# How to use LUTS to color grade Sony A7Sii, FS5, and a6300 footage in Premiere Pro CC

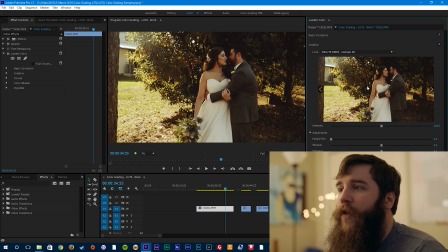467s
So we're going to go with this, and the first thing you'll notice below the LUT is this intensity option, and you can actually drag it to lower the intensity of the LUT, all the way down to zero like it's not even there, or increase it up to like eye bleeding levels,
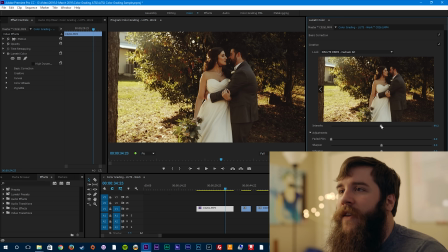483s
so we don't want to do that too much. but I'd say in this case here that's a little too intense so maybe we back off it to about 70% yeah that looks good it's all just in your opinion what you want to do
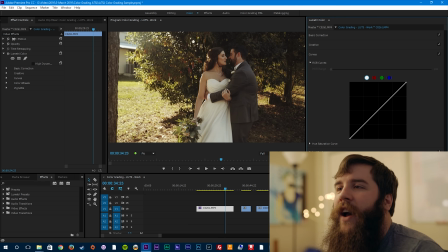496s
next we're gonna go down and select our friend curves and honestly I really do like how the LUT has already applied a good curve in this image but if we're to play around with it a little bit here selecting the mid-tones we can bring up the mid-tones just a hair and that looks nice and maybe bring down the highlights just a little bit.
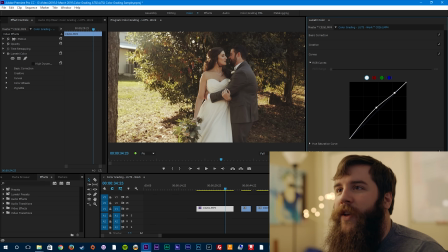516s
And I'm thinking that's starting to look pretty good. Next, color wheels. Let's go ahead and hit our color wheel, shadows, mid-tones, highlights, you remember this.
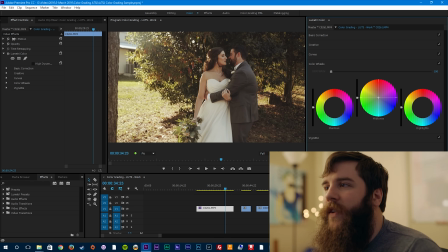524s
And I like how warm it is but I wish it was a little bit warmer but not in the warmth that the LUT was. So I can increase the intensity a lot but that's not what I'm really going for. I want a little more golden mid-tones, so about there, nothing too extreme. This is already pretty warm already so we don't want to go too crazy with it, pretty subtle.
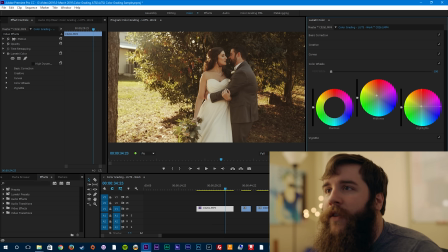544s
And then let's go over here to the highlights and let's bring those up a little bit so that the sun shining in is a nice golden color. And then we'll go over here to the shadows and we'll play around with that a little bit.
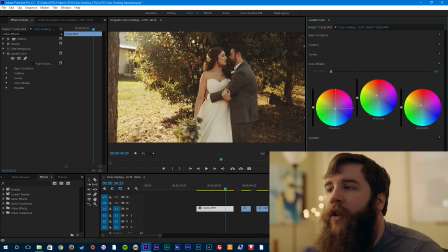557s
We'll tweak that down just ever so slightly into the blue to the complimentary color to the orangish yellow. And there we go. That's looking pretty darn awesome. That's a good-looking hero shot.
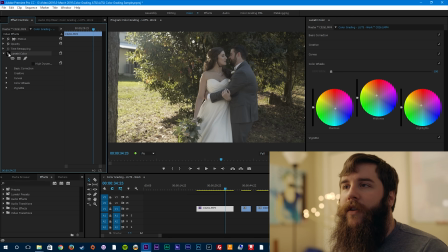571s
Let's turn it off. Turn it back on. That's a pretty big difference. And that is, imagine if you're watching that versus watching that. It is a totally different feel to the video. Now that we have the hero shot done, let's go on to our next shot. As in the previous video, this is the close-up of the couple here.
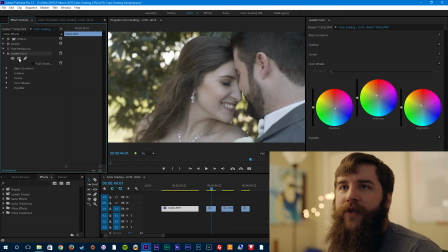589s
Let's go ahead and copy the Lumetri color effect from the hero shot to this shot. And as you can see it actually looks pretty darn awesome from a direct copy.
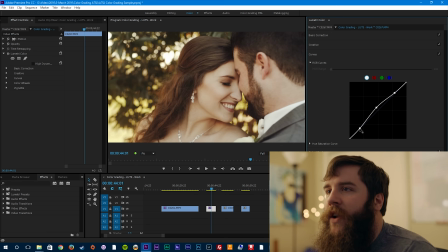601s
In this case here I still want to go over to the curves and maybe drop the shadows down just slightly to get those hair colors down just a little bit. That's looking nice. And let's bring down the mid-tones just a little bit so they're not glowing. We don't want glowing faces necessarily.
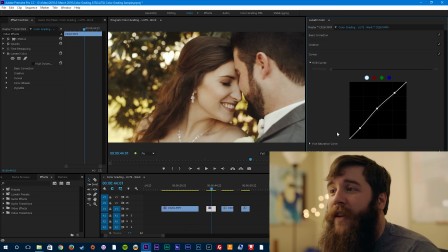616s
Otherwise as you can see we're not having to do nearly the amount of drastic changes that we were from a flat grade. by using the LUT it provides a great starting ground for our coloring.
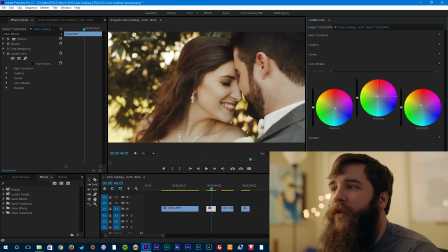628s
Let's look at our color wheels here, maybe adjust the skin tone and warm down just slightly and I'm really happy with that how it looks right there. I wouldn't ever just apply a LUT and be like it's done but having a LUT is kind of like having training
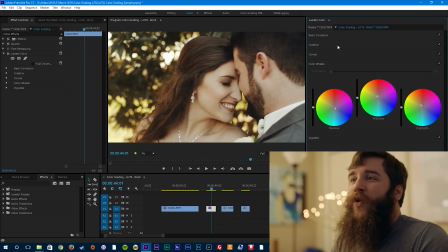640s
wheels for the rest of your color grade and so it gets you 60% of the way there, 50% of the way there. The LUT gets you halfway there and then color grading gets you the rest of the way.
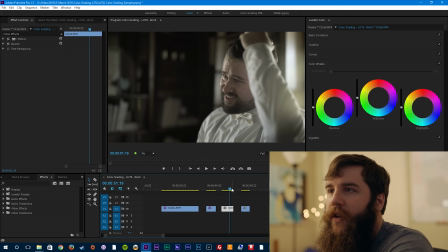650s
Let's look at our next shot here, here's Here's Paul, indoors, getting ready, looking dapper.
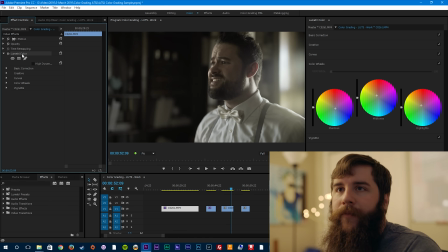656s
We're gonna go ahead and copy our Lumetri color effect,
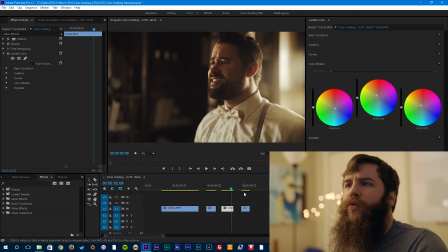662s
paste it into this video, and ooh, that is downright vintage, old timey looking.
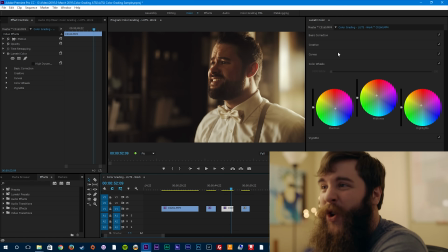669s
It's a little too intense, I would say.
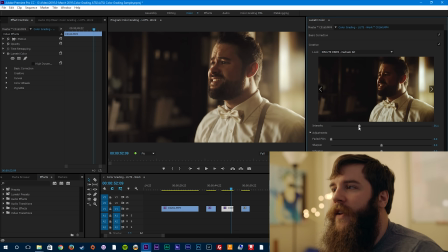671s
So let's go to the creative tab, and let's actually lower the intensity of the LUT down to 50%, let's say, and that takes some of the harshness off that red and then let's go to our color wheel and
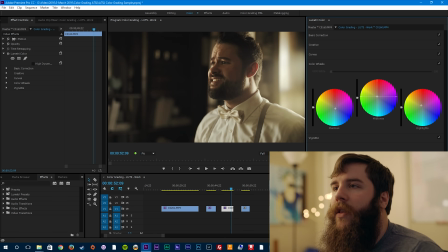686s
let's bring a little less warmth out of the midtones and now he's looking more naturally colored he's not quite so crazy and then let's go up to our curves here and let's see if we
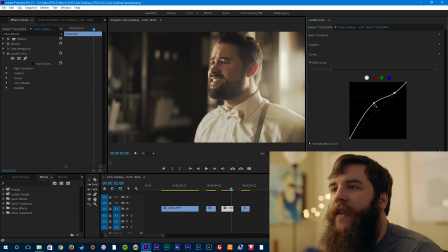698s
can bring a little bit more detail out in the face see that's lighting up the side of his face there just a little bit so He's looking pretty good, and then, oh, see, you don't want to go too extreme. It's all very, very subtle.